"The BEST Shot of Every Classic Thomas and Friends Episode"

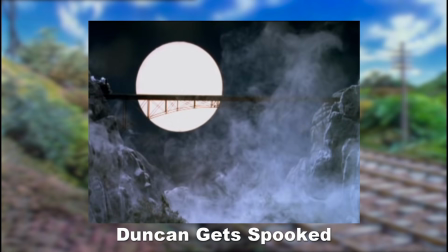45:17 This looks so eerie and atmospheric, with the mist flowing upwards from the bottom like wispy fingers,
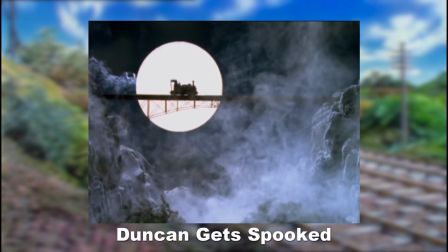45:24 and the moon right in the back illuminating just a small portion of the bridge. I love the way it's framed from a side-on view, with the little engine emerging from one side,
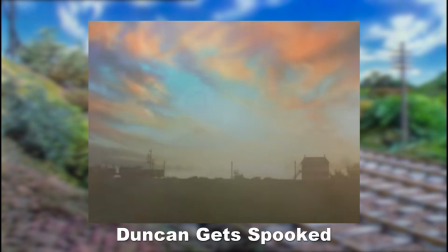45:32 an angle that we've seen a few times in the show that usually involves the character reaching one side of the screen to the other,
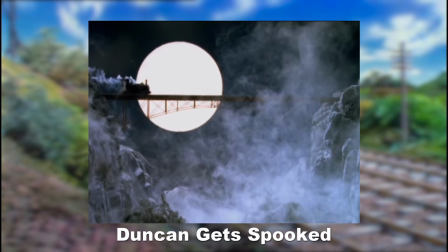45:38 except this time it doesn't. Before it can finish its journey, the engine falls off straight to the bottom.
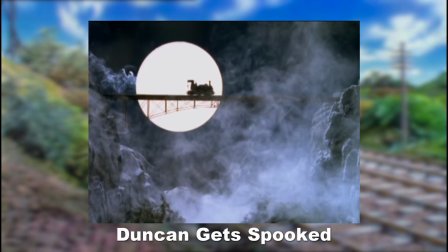45:46 Before it can even go fully past the moon, it plunges into the depths.
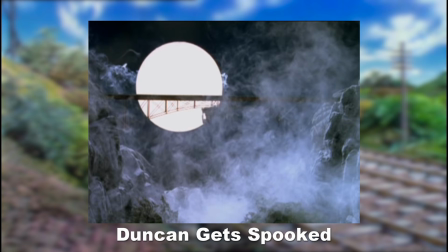45:50 It's there in the light, bathing in the glowing beams of hope for the briefest of moments, before it loses its life.
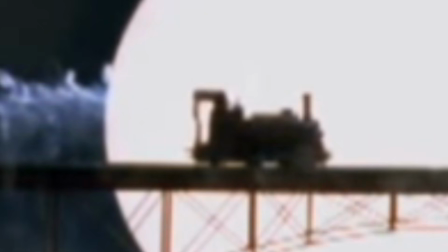45:56 I also think it's interesting how you can just barely see that this engine has a face, so you know it's alive, but not close enough to actually make out any details.
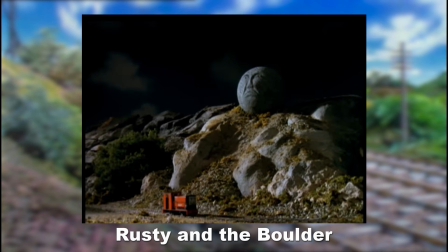46:06 The final shot of the episode has Boulder high up on its mountain top, looking forlorn into the distance, with Rusty down there looking quite small in comparison.
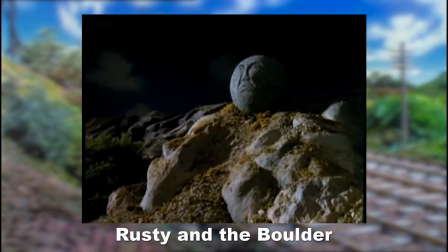46:15 These were the 2 main characters of the episode, so ending with the both in frame works.
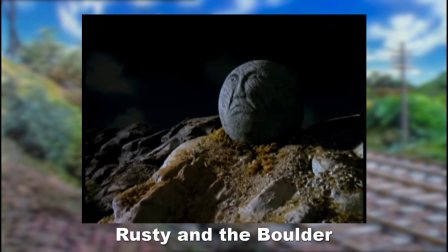46:19 The camera slowly zooms in until we just see Boulder in the frame, leaving the episode on quite a mysterious and wistful sight.
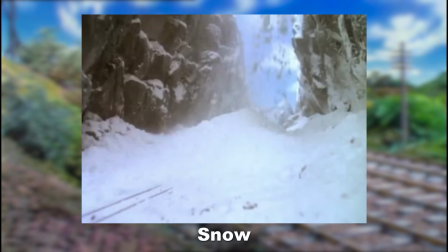46:28 Finally, we get to snow. I love the shot where the snow and all the trucks just get dumped on Skarloey.
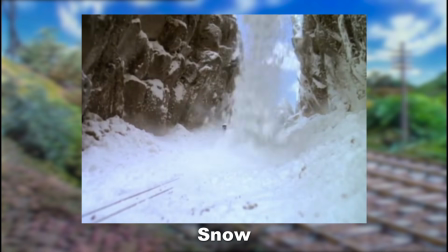46:34 He actually gets covered in an earlier shot, but I prefer this one because of how much crap falls on him.
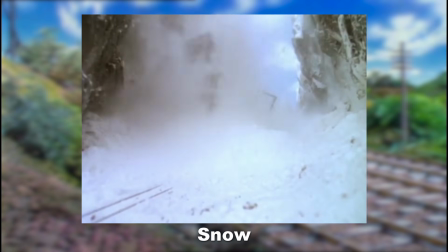46:41 Not only a big pile of snow, but the silly trucks riding the avalanche down as well. Poor guy.
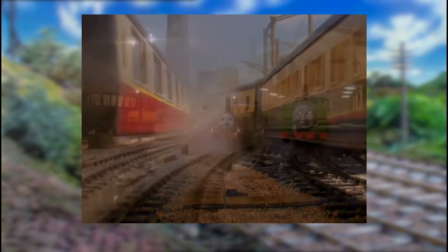46:46 So that's it. My favourite shot from every episode of the classic series. You may be wondering why I won't do series 6 and 7, and probably rightfully so.
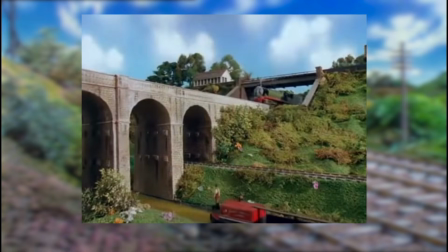46:55 I don't really consider them to be part of the classics, as they came out after the Magic Railroad, with a look and feel to them that just feels a bit off to me.
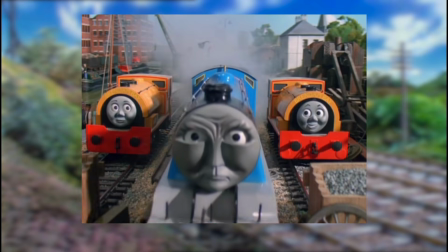47:03 The classics are everything before the film in my opinion. I could go into this more, but now's not the place.
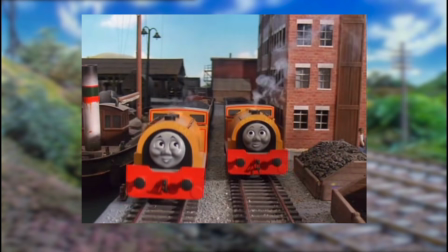47:08 Feel free to disagree, but that's just how I see it.
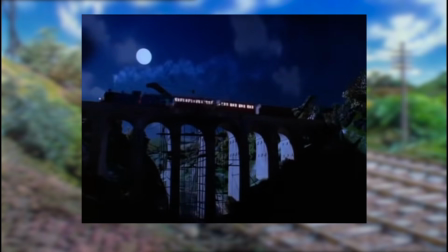47:11 Anyway, this has been an interesting video to make, and it's given me a new appreciation for an aspect of the show I'd never really paid much attention to before.
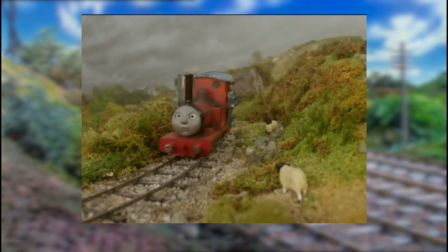47:18 Like I said at the beginning, there were quite a few different reasons why I picked the ones I did.
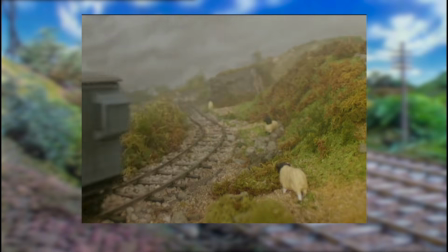47:23 Some I elaborated on a lot more than others when I felt that I had a lot more to talk about.
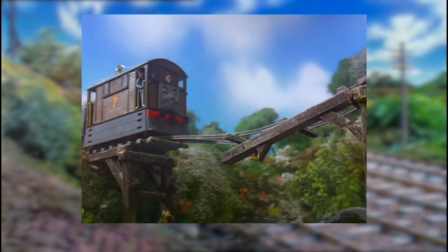47:28 If you enjoyed this, then please let me know, and also let me know if you absolutely hated it, or however you felt, I don't mind.
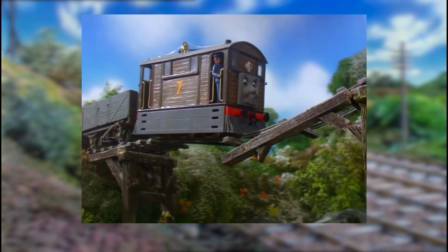47:34 Thank you for watching.